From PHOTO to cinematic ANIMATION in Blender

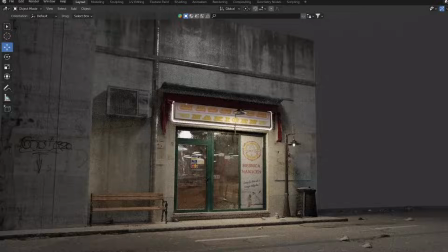0:00 How to turn a photo of a shop I took while walking down the street into a 3D model and later into a horrorish animation in Blender.
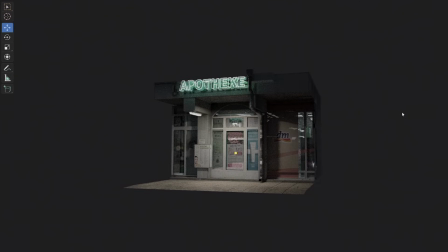I start with the images as plain add-on. The fourth cube helps me to set the real world dimensions.
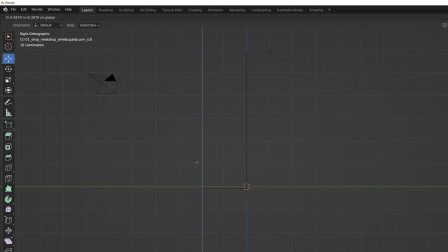0:27 Now we can follow photo with Ctrl-R to add loop cuts and E to extrude to create 3D details.
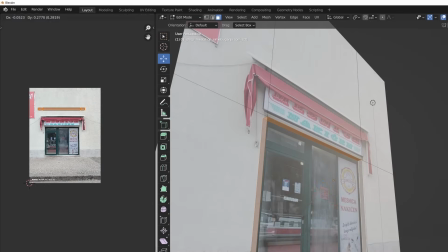0:36 Textures that are stretched can be fixed in the UV editor, but to avoid unnecessary stretching of the texture,
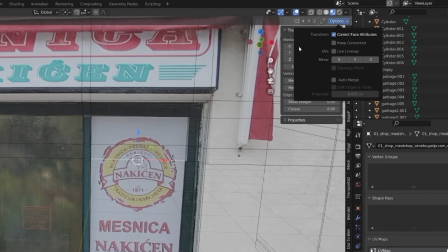0:43 you can activate correct face attributes option.
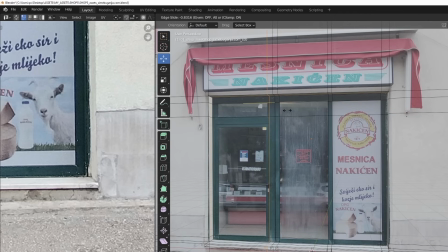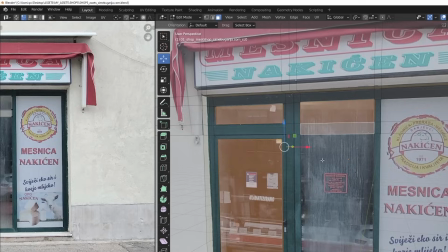0:55 This process is easy even for beginners.
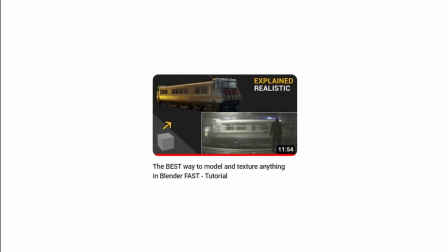0:57 You can find more about modeling techniques in my previous video and the entire timelapse video in the links below.
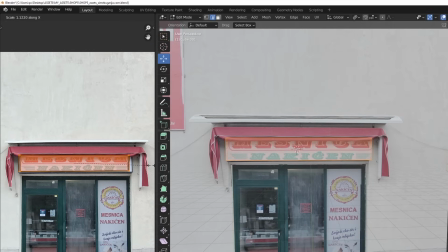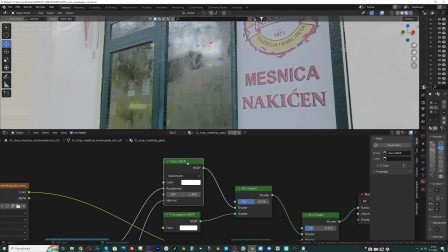1:15 Now we can create materials. For the glass I will use glass shader mixed with the transparent shader.
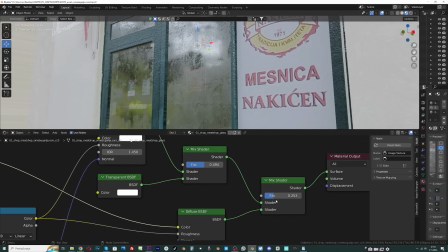1:21 I will also keep part of the photo because it fits with the rest of the textures and has a lot of details.
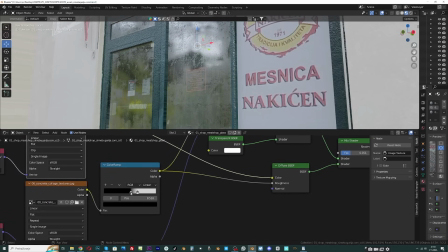1:28 For roughness I use concrete texture. For bump on the glass I use the mass grip texture to avoid a perfectly flat glass.
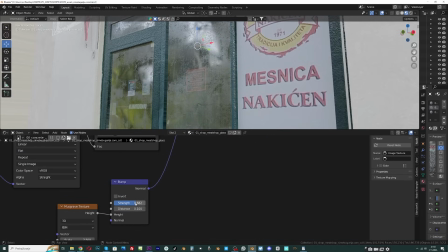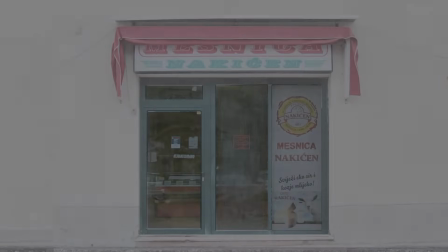1:43 The non-glass texture is less reflective with more bumps and no glass shader.
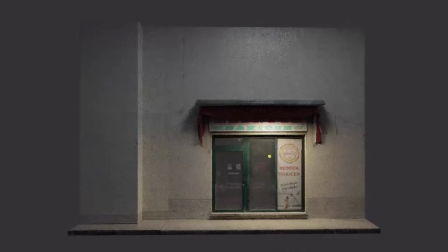1:52 Now that we have exterior of the store, it is time for the interior.
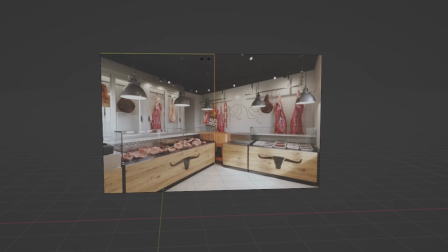1:57 I found pictures of the butcher's shop considering that the exterior is also part of the butcher's shop.
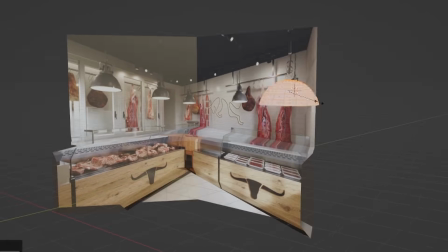2:04 I created some rough 3D details from the image.
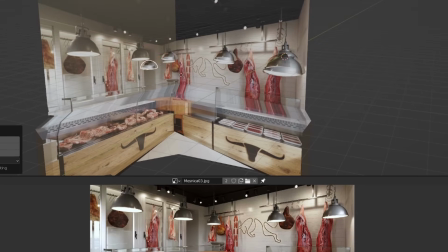2:08 I do not want to waste a lot of time on details because it is not very visible behind the glass.
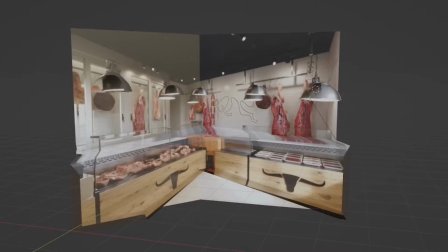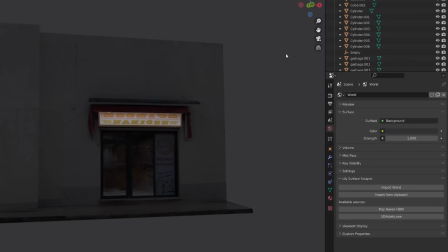2:24 Since I want to create a night scene, I need lights. I created the neon sign simply by mixing the image with the emission node.
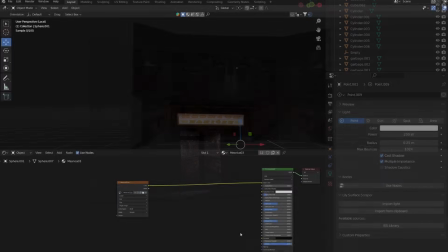2:34 For interior light you can add point or area light inside, but there is a better solution.
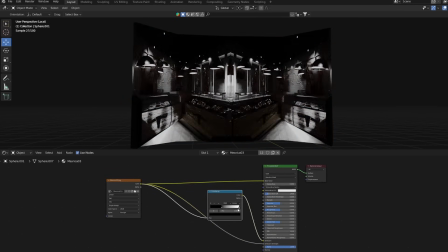2:40 If we plug the photo in emission and emission strength, the blender will turn the bright parts into emission material. With color ramp we can control parts with light and with matte node we can control intensity of the lights.
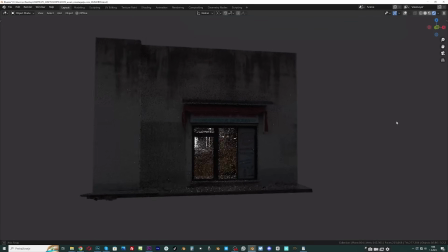2:55 Now we have light with a lot more details.
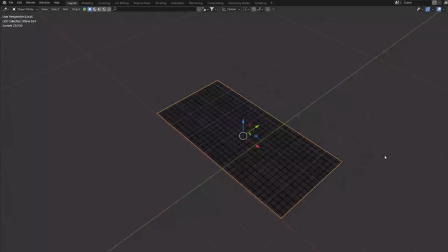3:00 I also created these floor tiles from a super low resolution image of the tiles and some loop cuts.
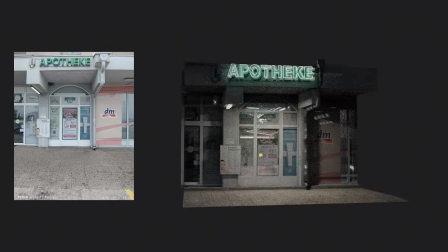3:11 Using the same method I created this pharmacy in 2 hours and this little shop in just 3 hours. The good news is that I recorded a step by step tutorial for the small shop which you can watch on my Patreon or by clicking on the YouTube join link.
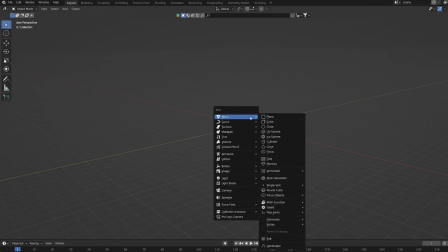3:26 When I created the butcher shop, I didn't want to stop there.
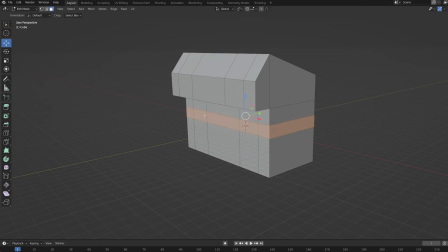3:30 I started adding streets and buildings to fit out the scene without any prior planning. The buildings surrounding the shops are simple of poly cubes with a few loop cuts, extrusion and a concrete texture, practically created in a minute.
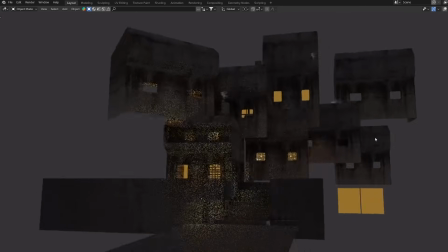3:46 I created weird houses to make place even more strange. With a few point slams they look good in the background.
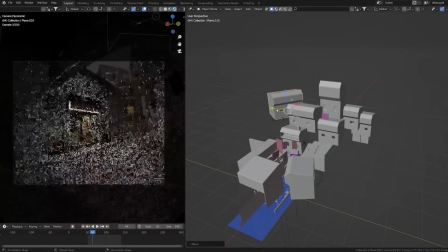3:53 My recommendation is to turn on the render preview and move and rotate the buildings until you get a composition that you like.
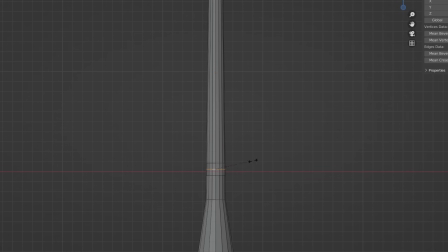4:05 The next step is to add details.